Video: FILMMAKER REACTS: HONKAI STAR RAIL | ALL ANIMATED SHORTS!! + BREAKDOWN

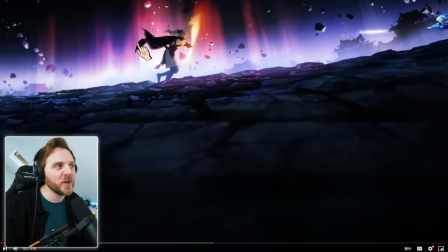(40:26)
Because they had that delay before she got there it looked so much more epic wow
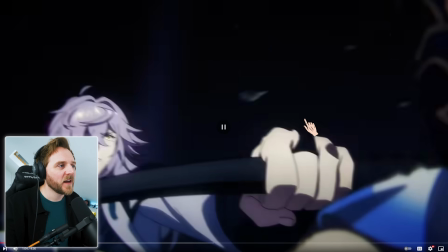(40:31)
and also another thing and look at the look at the
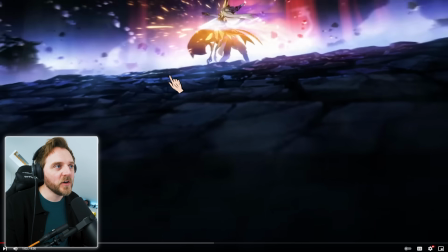(40:35)
composition on it look how far up they are they're up here why
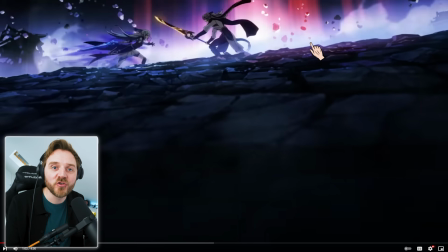(40:40)
the fuck are they up there because they want to draw you up there really interesting look at the dutch angle as in the axis is off okay all the way up here they're playing in making you look and it's making it look more epic
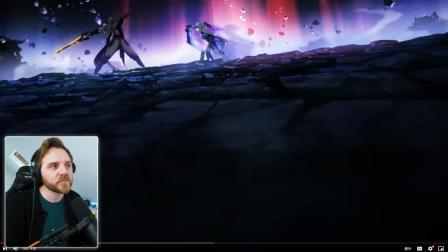(40:53)
you're concentrating on the length of of it yeah if they had widescreen bars as you make it more cinematic that would have been another way of doing it but they're using a shadow here to lose probably about a third of the image stunning so good again let's still got the bloody layers
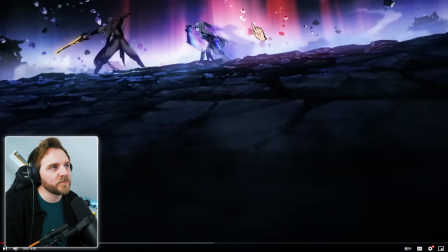(41:09)
foreground leading up to our may ground background and they've got a little extra of dust particles moving about or boulders wow
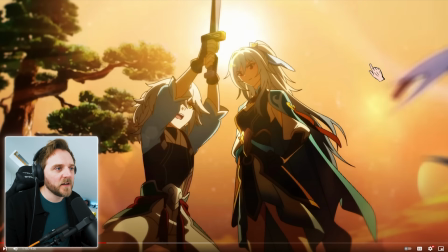(41:19)
beautiful just see that so
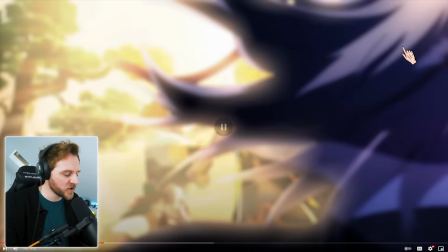(41:25)
what they're doing is they're drawing around him in post-production so what they do is you draw around your character it's basically just layers but it's a grand it's a fantastic way to
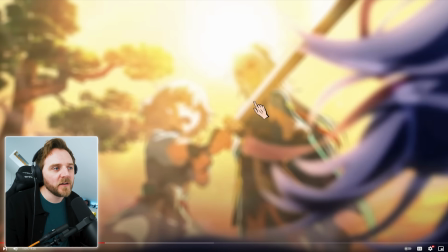(41:35)
of a transition they call it a wipe to go into here look at the color
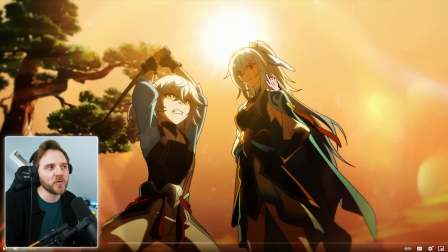(41:40)
palette why does this look powerful cinematic almost because they are backlit. The sun is really high. To be fair, that was real life. You probably wouldn't have it like that because you'd end up getting overexposed. But, and also they'd be absolutely covered because it's, you've got to think, why, the lighting's here, yeah?
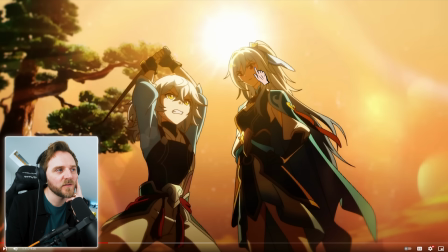(41:58)
But how the fuck has he got it across his forehead here? Yet she's masked. Because it doesn't really matter when it comes to anime. It doesn't have to make sense in your illustrations while the light's there because to do this, you'd have to have a mirror down here or a reflector bouncing up. But they do it because they want you to show that he's more of an angelic character. He's youthful.
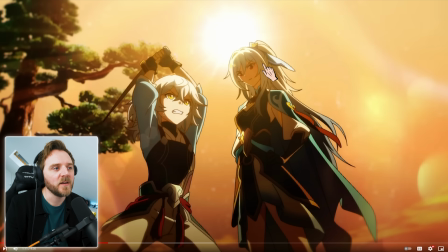(42:18)
He's innocent, should we say. And it makes her look more powerful. Did I do that later on?
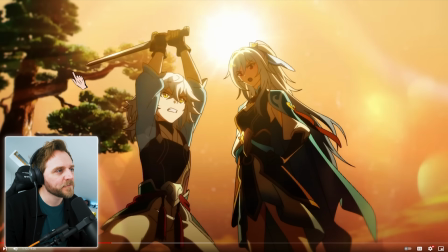(42:22)
They probably did that later on as well. Look at the colour palette. Again, the sweat coming off.
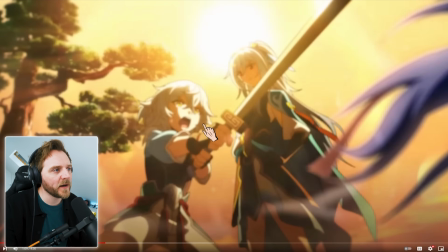(42:29)
Go back into it.
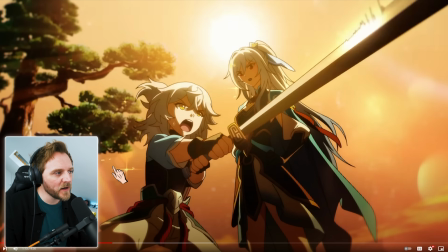(42:32)
Just again, they're using the elements. Little elements like this stuff here. And look.
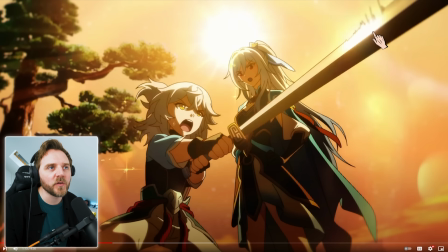(42:38)
And the way the light is bouncing off the sword. It's very subtle. Masters. That's why this, to me, looks very expensive and it's just stunning.
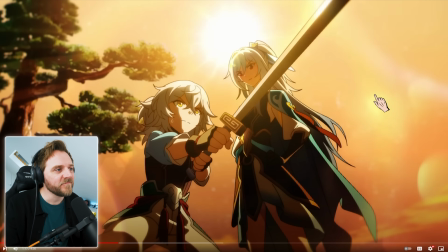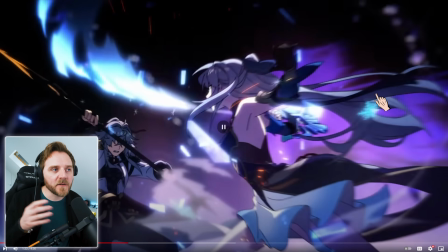(42:52)
Beautiful, nice cross-transition. Again, we're using the thread of storytelling here to flow. Okay.
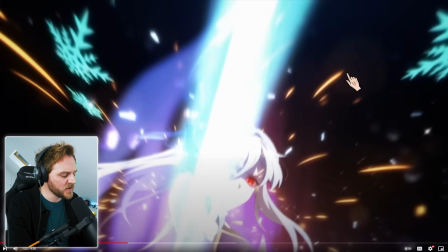(43:01)
And they're doing little clash zooms.
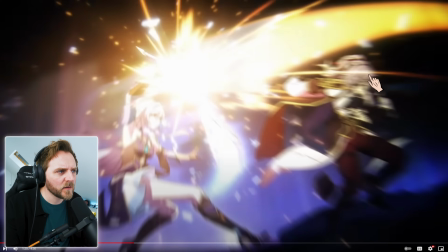(43:06)
So it looks like they are... Oh, they're interesting.
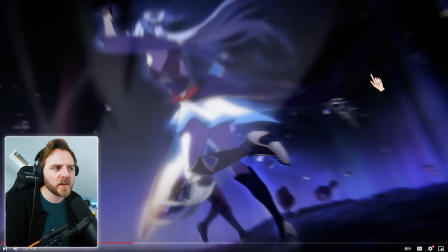(43:12)
They're changing it black and white on the clashes. So they're going in. The camera is zooming in ever so slightly.
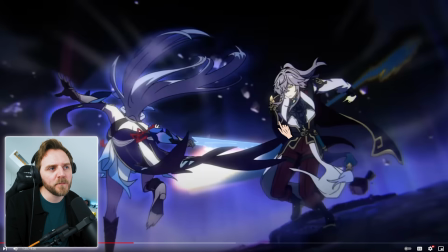(43:21)
interesting when you start breaking it down frame by frame look at the motion boop boop boop he jumps over here because
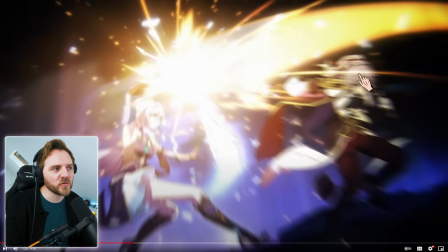(43:28)
obviously it's not working obviously 24 frames per second it's multiple drawings but it's really interesting they go black and white
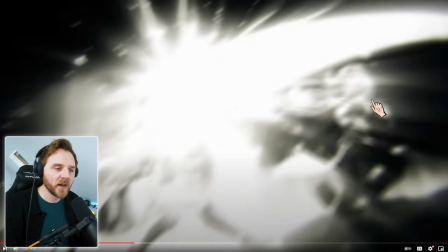(43:33)
to really make it the impact show how clever what i was
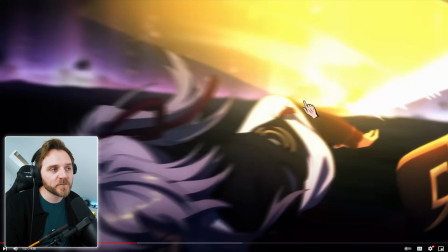(43:38)
looking for was how they were they zooming in i thought they were zooming in on every clash that's what i thought it was that was drawing my attention.
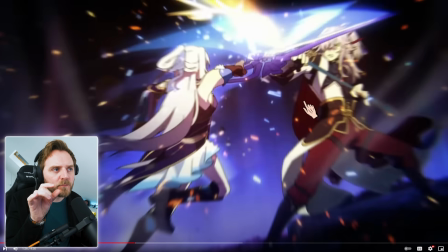(43:47)
They're going to hit each other. Oh, they are. They are zooming in. And then they're striking down.
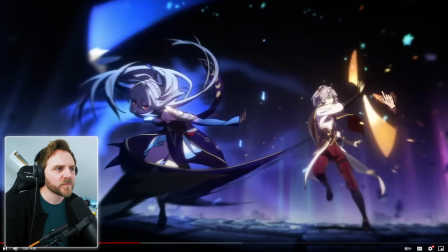(43:54)
Very, very all different ones. Different styles. But I can see they're not all black and white.
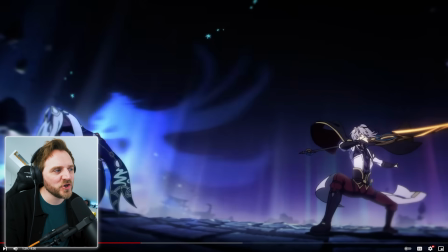(44:01)
It's just every now and then. It's funny. When you look at it like this, it's really shit, didn't it? Like just the drawings.
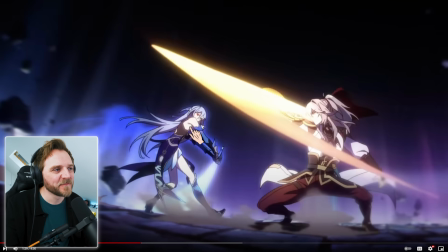(44:07)
You can clearly see how primitive they are.
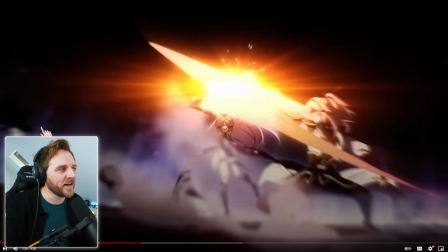(44:11)
But yet, when you use the blackness or going black and white with a harsh light in there
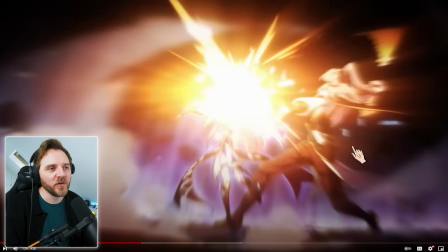(44:18)
it's enough to look at the
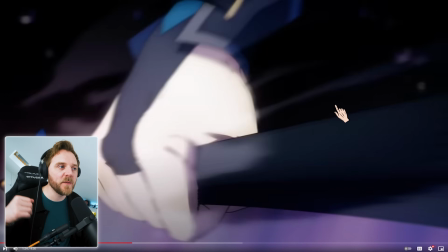(44:22)
it's a bit like when you have fight scenes that you take out a frame on impact it makes it more impactful that's what they're doing here and I thought they
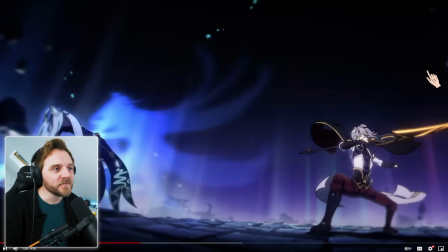(44:28)
were zooming in but that's what they're doing